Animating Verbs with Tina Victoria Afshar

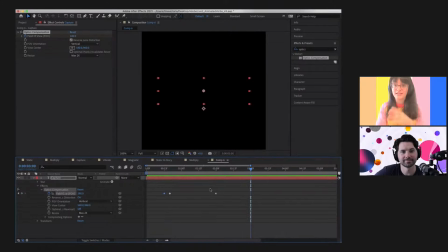[46:13]
So it's as if it's captured its prey. And we'll be in the black. And then we'll jump to 3:12 and it's going to leap back.
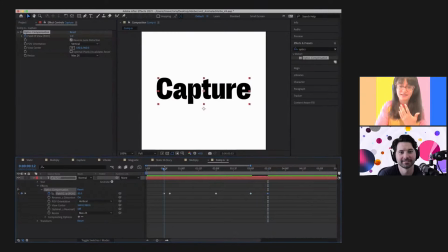[46:27]
So it's captured, it's gotten ready to leap, it's leapt,
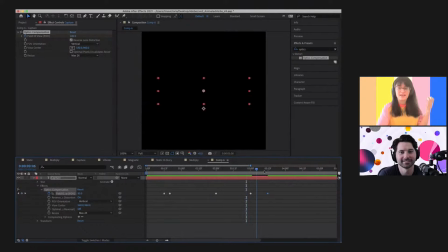[46:33]
it's capturing, and then it's coming back to its starting position. Very cool.
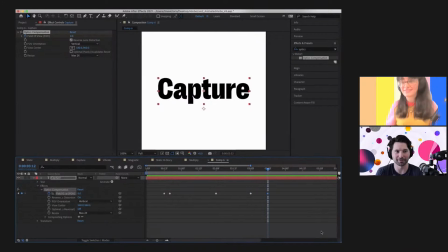[46:37]
And again, you're thinking about it like it actually literally doing something, like some sort of thing in nature or some sort of action that exists, and then applying it to the keyframes, which I really, really like. It's really cool. I think unless that's, what am I trying to say? Words.
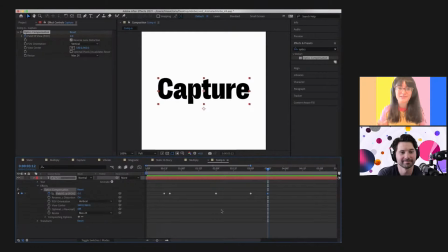[46:54]
I think one of the things I learned when I did like a little motion design course was you've got to think about it as if it's as close to reality as it can get, and give like personality or give a character to it. And then you'll know more yourself how you want to animate it and what decisions or motion graphic decisions to make.
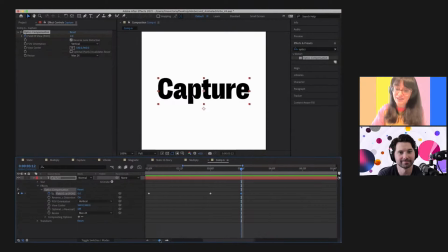[47:11]
It could also be the amount of fantasy fiction I've written and I just want to fuse it into my work. Okay, and then the last thing we're going to do, because it's jumped back into place, after watching the Olympics, we know that people rarely just jump into place and leave it at that.
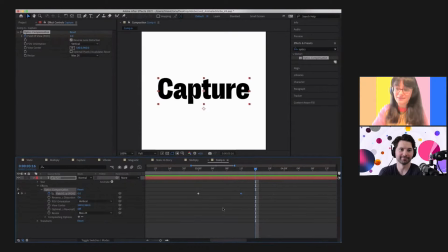[47:27]
They kind of like wobble a little bit. Right. So we just want to make this 45. So it's kind of like jumped into place and then kind of leaps forward a little bit as it's settling back in.
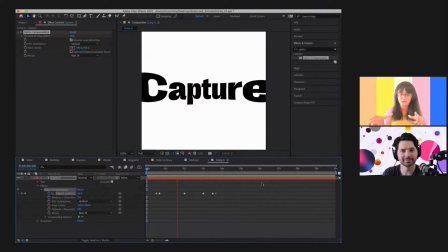[47:40]
Cool. And then zoop, captured, whoop, comes like into place. Cool. And I don't know how we're going with time, but typically we would add our easy in, we might add our bounce expression to give it a little bit more life to it.
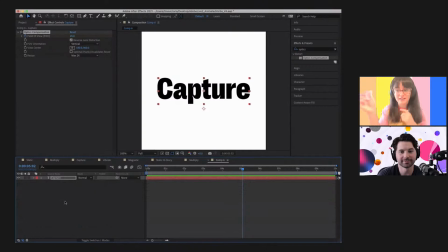[47:56]
But this one is the most easiest, and it was just that trial and error, finding the right effect that gave us the movement that we wanted. Oh, very cool. How are we going with time? We've got a couple of minutes left. Got about three or 4 minutes left. Okay. So we can do that. But we also just on our conversations about blondes.
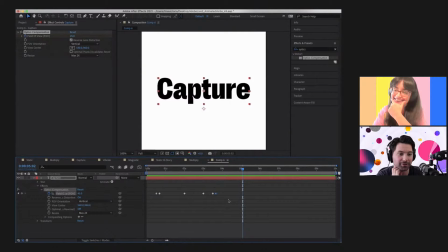[48:16]
So Joanna says blondes are the golden retrievers, which I thought was interesting. Oh. So what would the brunettes be then? Brunettes are the hawk. They're the ones that are up in the sky, right? Watching the golden retriever, thinking, "You happy little fool."
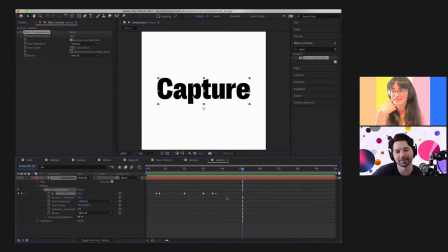[48:38]
Unless she means like what breed of dogs they are. Yeah, I'm asking what would the breed of dog be if the blondes are the golden retrievers. Would they just be, what's like a wolf version of a dog? Like a border collie? No, border collies are too happy.
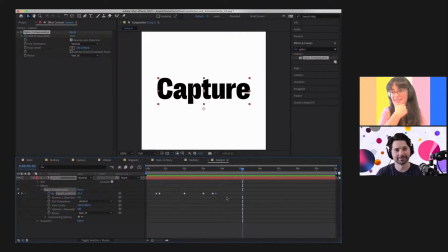[48:58]
That's true. Maybe they're just like a husky, but a black husky. No, they're happy too. I don't know, Johanna, that's a hard question. It's a good question. Coming with the hard questions right at the end. Yeah. Oh, I'll message her on Instagram later and maybe they're a Great Dane.
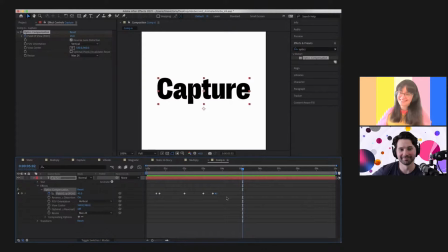[49:17]
Oh, who knows? Who knows? Ridgeback. What do you reckon? Yeah. Maybe Ridgeback. But yeah, cool. That does pretty much bring us to time. But we have a couple of minutes left, so I thought maybe you could preview the Thursday session again, because you have it there and it's very cool.
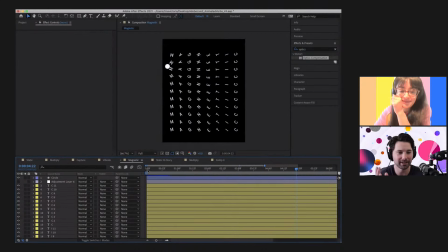[49:34]
So we'll be chatting about, Johanna said husky in chat. So yeah, a little bit of kinetic typography, which is super cool. I admit I've never touched kinetic typography, but I'm always like amazed at it.
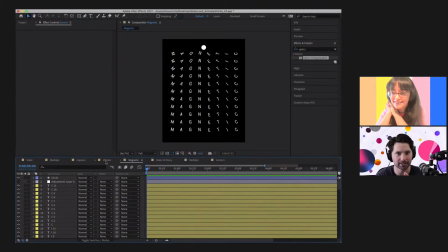[49:49]
And anytime I sort of see it on Instagram or anything like that, I always it really gets my attention a lot. I don't know if it's just me. I don't know if it's a graphic designery kind of thing, but like even more so than video clips or music videos or anything, I'm often kind of watching it, just kind of figure out what's going on.
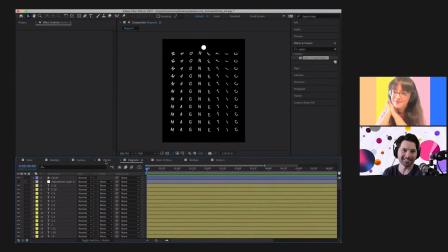[50:06]
So I'm very interested in Thursday's session. You're going to teach me a lot. Oh, it's a pressure. There's pressure there. I think I think it's really fun too.